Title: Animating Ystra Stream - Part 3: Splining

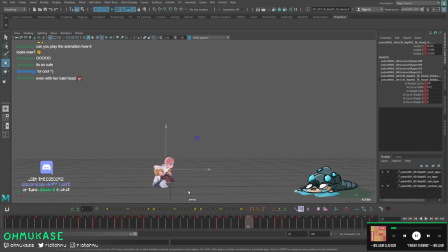32:27 yeah it's a tiny bit softer you can see here right now it's like whoo and then they are delayed here a little bit you have a little bit of overlap it softens a tiny bit so okay jumps up here she definitely needs to straighten out her
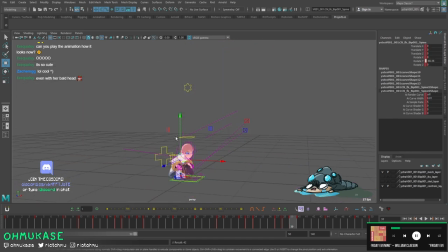32:43 torso here first so it's bent here we're going to zero out on this one she
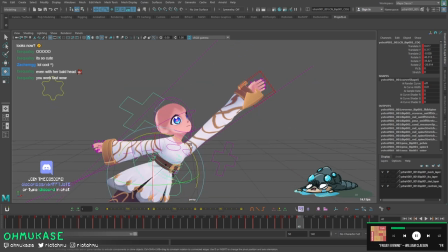32:51 is a little bit up straight though i think for this reach this shoulder should also extend way more
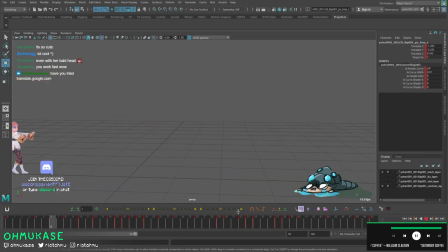wait
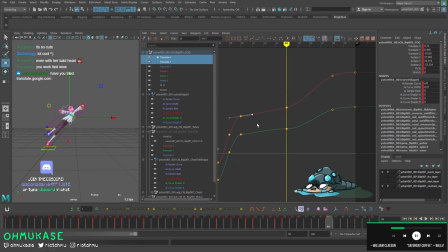33:09 i will admit guys anime on stream is very very different from just animating by yourself it has been uh challenging to say the least but you know that's fun all right here's another issue that we've run into not issue but the same thing when we had this key before now this is drifting
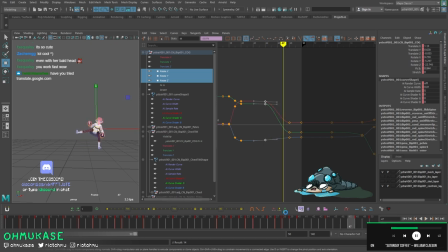33:26 a lot so to add a little bit of more snap we will select all controls again and we will key
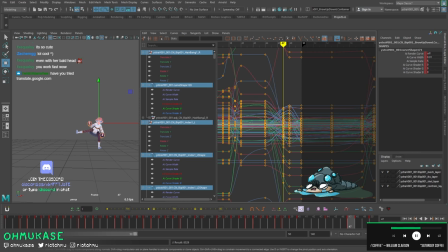33:33 and we will tween to the previous and i wonder if one frame is enough on this transition
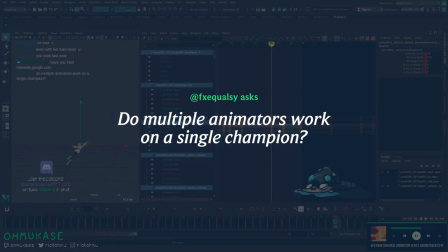33:42 yeah one should be fine do multiple animators work on a single champion um we're talking about new champions like Gwen
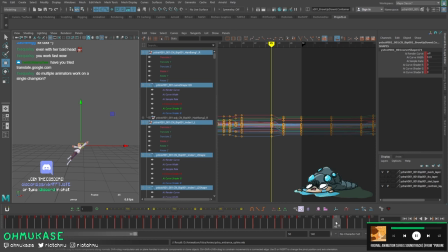33:50 I would say there is usually one main animator so Gwen for example was predominantly animated by Anthony Jang who previously worked on Akali and
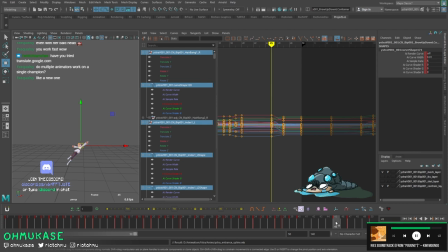34:07 Aphelios and other stuff but he had help from a couple other animators on a couple emotes and a couple small things usually there's one animator that like takes the rain on direction and style and stuff but it's
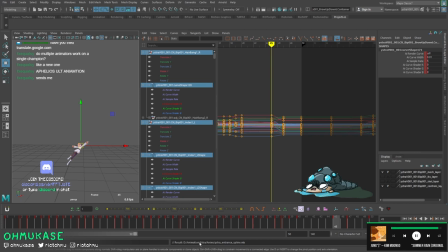34:22 pretty hard for one animator to do everything so in a situation where people need to pitch in then we do so i think i've resolved sort of how tight i want this to be there's definitely some small things that we need to fix but since we're still focusing on spline and i have only like 45 minutes
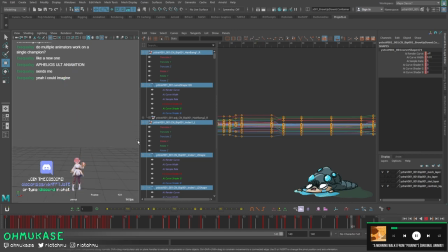34:41 left we're going to just finish up the rest of this part
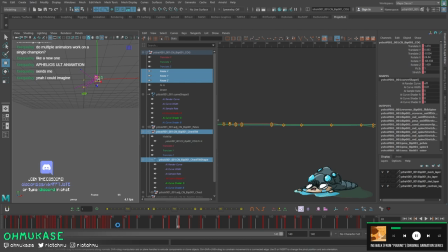34:47 so we're going to double look at this whole thing i think all the feet stuff is fine we'll have to sort of solve a
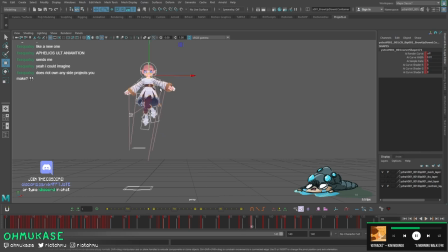34:55 little bit of the tracking but otherwise i think we can just polish
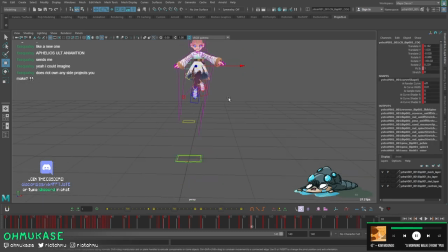35:01 or spline this cog first and then
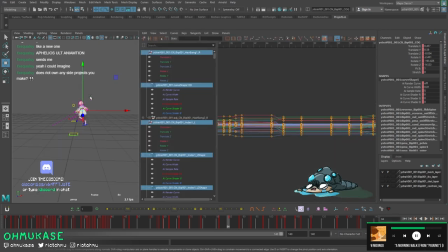35:06 that'll be perfect so the drop is a little bit soft let's just do that first so soft here you can see it goes from extreme to ease into your even spacing into ease so I think what we can do is we can just like like
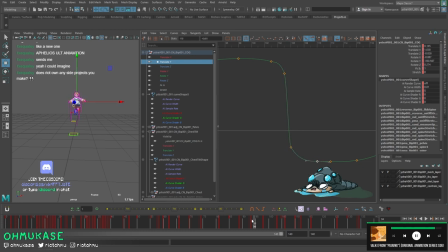35:27 that right who who okay I Actually, let's just look at that closely. So we go to 90. All right, you guys see that? You know what?
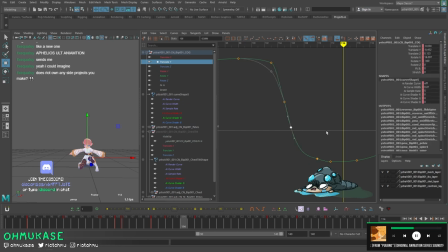35:46 Let's even it out and we'll do A and B. Extreme, extreme, extreme, extreme, extreme, extreme, like that. So when we select this, you can see here, let's swap.
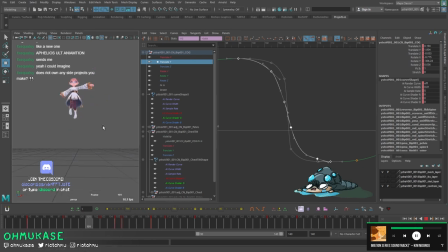35:59 So this is soft, which is kind of what we had in the first version. And then we swap.
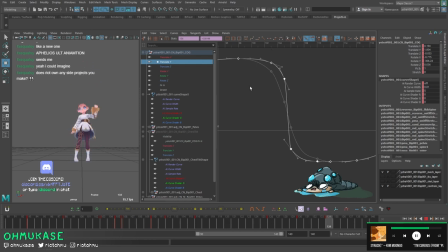36:18 It feels a little bit better, right? And the only reason why it's like this is because then you're easing a lot slower at the top, and then your transition is like over one frame or two. And this is where you get a little bit of that kick, right?